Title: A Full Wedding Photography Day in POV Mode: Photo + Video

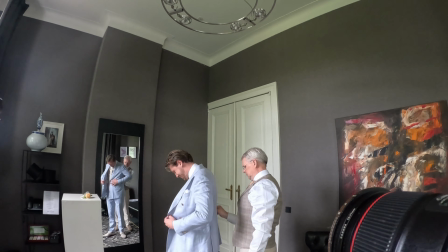And when I shoot videos, you can see that they are very present in the video, and everything around them is a little more dark and black and more in the shadow.
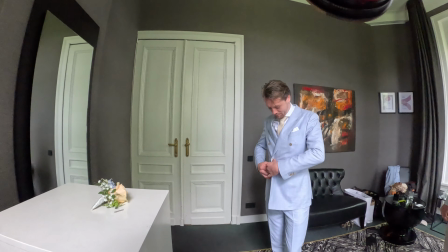But that's what I want, so I can leave out the ugly part of the room. And what I also do is shoot very close.
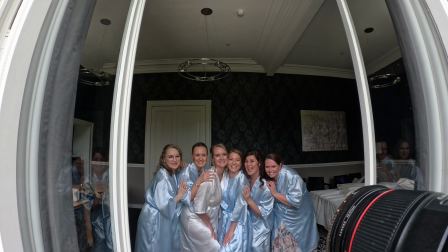If the room isn't that beautiful, I will shoot more close, so you don't really notice the ugly parts of a room,
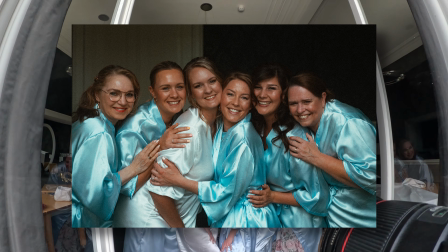like a carpet or a stupid painting on a wall that's too colorful.
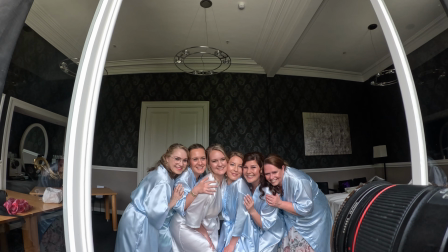I create my own little space in my camera.
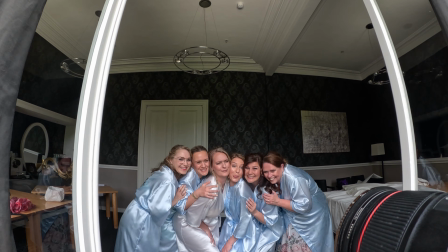And you can see the difference between the behind the scenes shots, and you can see the difference between what I shoot with my R5.
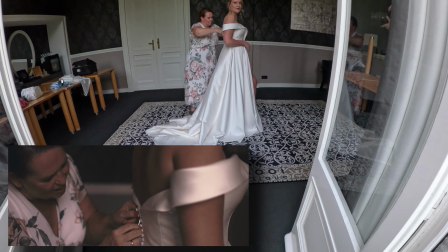So also a very important thing when I'm shooting multiple people together, or in general multiple people together, let them squeeze.
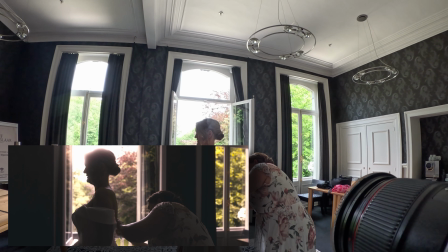Everyone that has had me at the wedding knows the word squeeze, because you have to squeeze together.
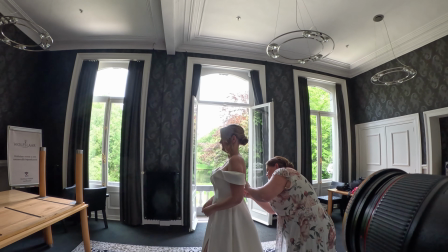People tend to stand too far away from each other, and I want them to stand very close to each other.
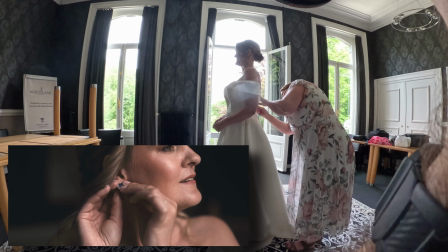If you squeeze, it just looks so much more fun. You do a photo shoot, squeeze. Group photo, squeeze.
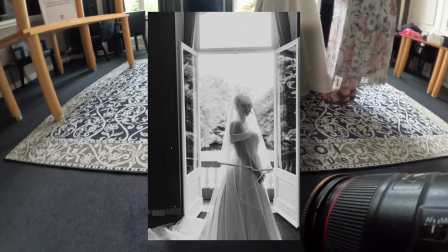Maids of honor photo together, squeeze. Freaking squeeze the hell out of it.
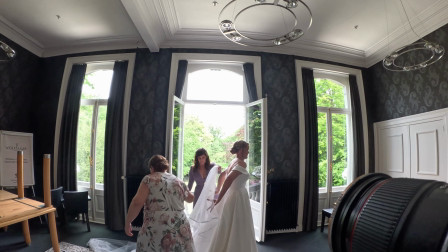When I shoot, like I told before, I shoot sometimes from the window for like a sharp shot, so I get a lot of light,
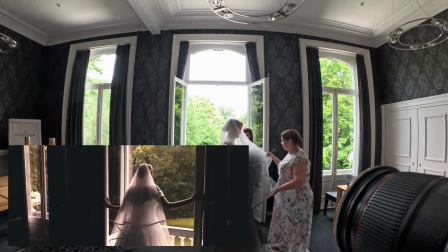and also I shoot from the other side against the light for a more cinematic view.
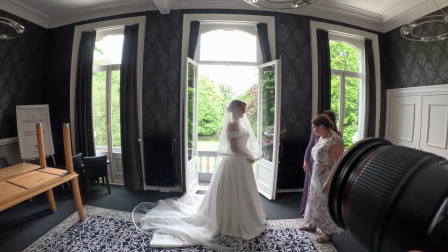So like more arty-farty vibe, and when I shoot from the window, it's a more like a clear,
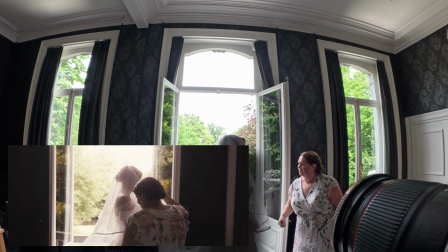sharp vibe, and I mix them up. Because your client wants sharp photos, but also want a very beautiful photos, beautiful videos.
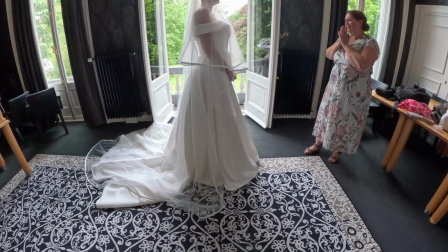So mix that up. Feel what works the best. And when I shoot against the light, you can really see what the mist filter is able to do.
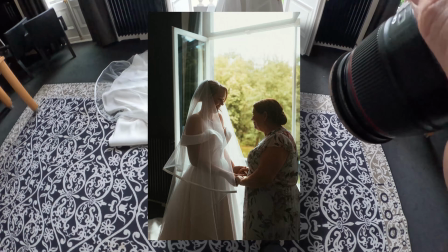It breaks down the light, and it works like a blanket that is literally surrounding your subject.
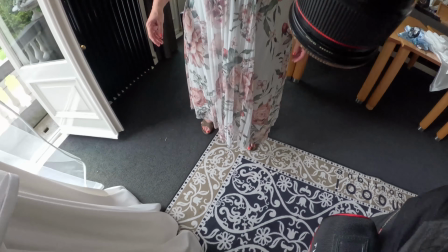In this case, the bride or the groom. It just looks so much better.
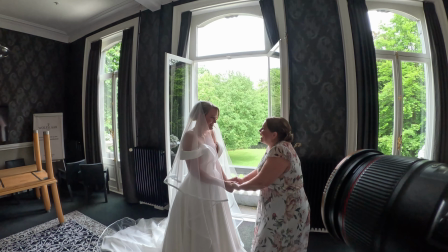And never ever put your camera away, because you could miss a very important moment,
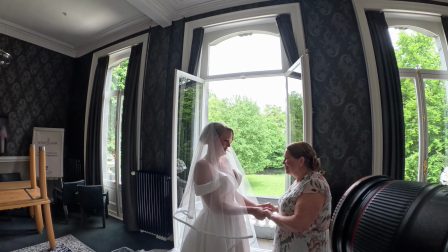like the moment in this video where the bride and the mother have a little tear.
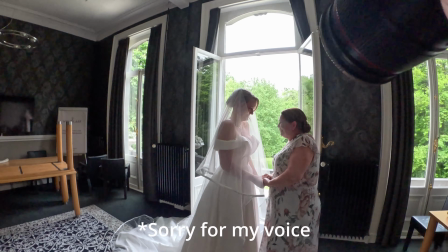So always make sure you're focused and don't put your camera away too close.
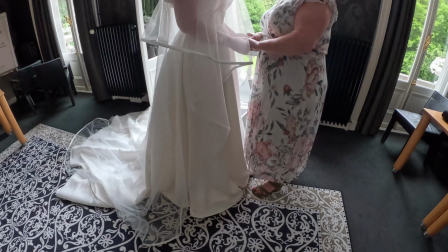Put your camera away when you're out of the room, but if you're in the room, always hold your camera. So how to hybrid shoot the first look?
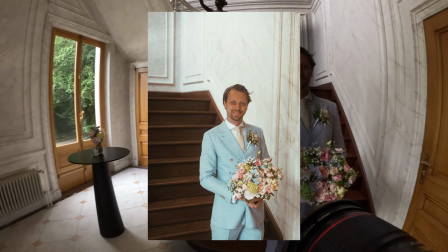Well, let's start with the camera settings. I go a little bit up in aperture, like 2.8, shutter around 250 maybe,
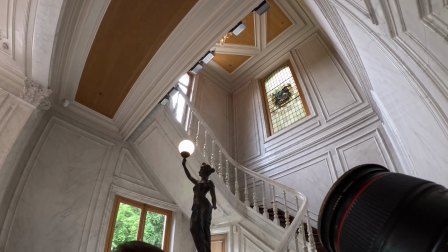so I'm sure everything is sharp enough, but sometimes I go down to 125, but mostly 250, depending on the assisting light.
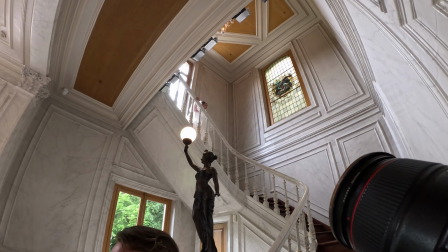ISO 100 up to 800, and this is one of the most difficult things as a hybrid photographer or videographer,
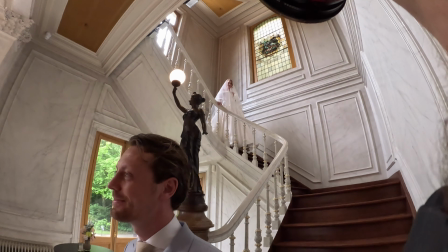because you got one shot to do it right. So use your intuition and also your logic.
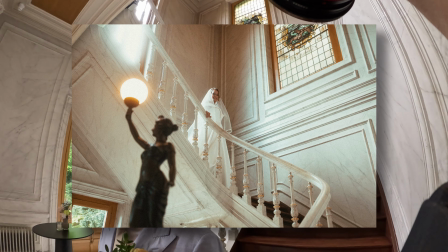Think before you shoot.
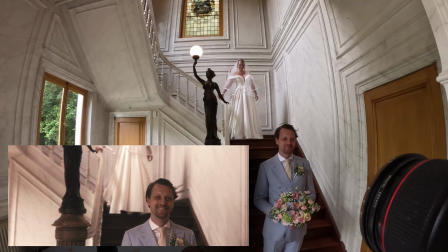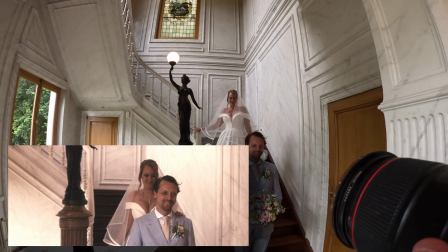In the case of a first look, I always shoot in video first, because I want to make sure that I got emotion in the video.
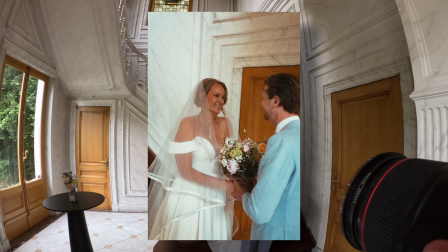And if I would shoot photo and then video second, I will lose that emotion.
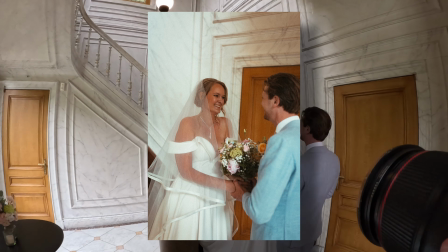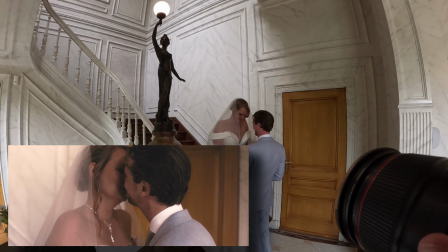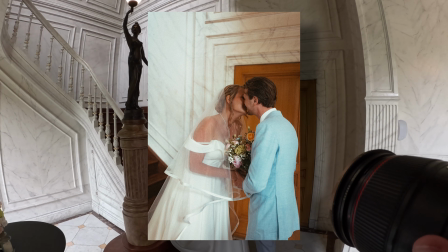And people, when they see the photos and videos, don't really know what you did first, but you know.
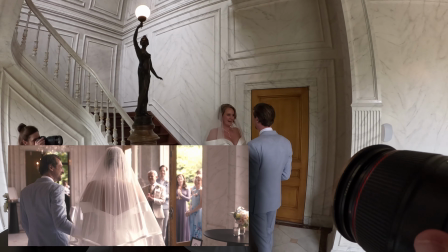And this is the difference in the video if you shoot emotion first. How to hybrid shoot the wedding photo shoot.
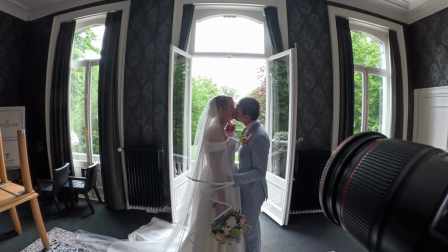Let's start with the settings. I go down to 1.4 up to 1.8, not really higher than that,
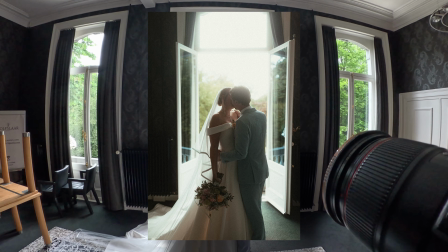because I like aperture to be very, very thin.
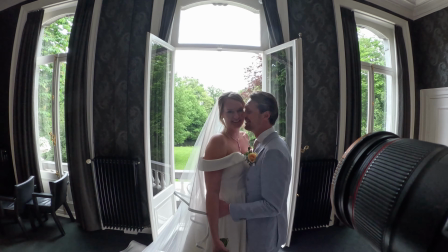I like low numbers, high aperture.
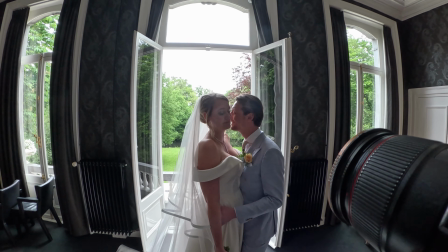Shutter around 125 to 50, ISO because it's outside, or inside 800, outside 100.
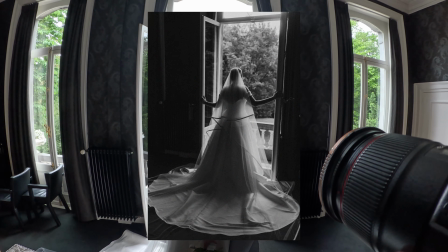And as I said before, the weather.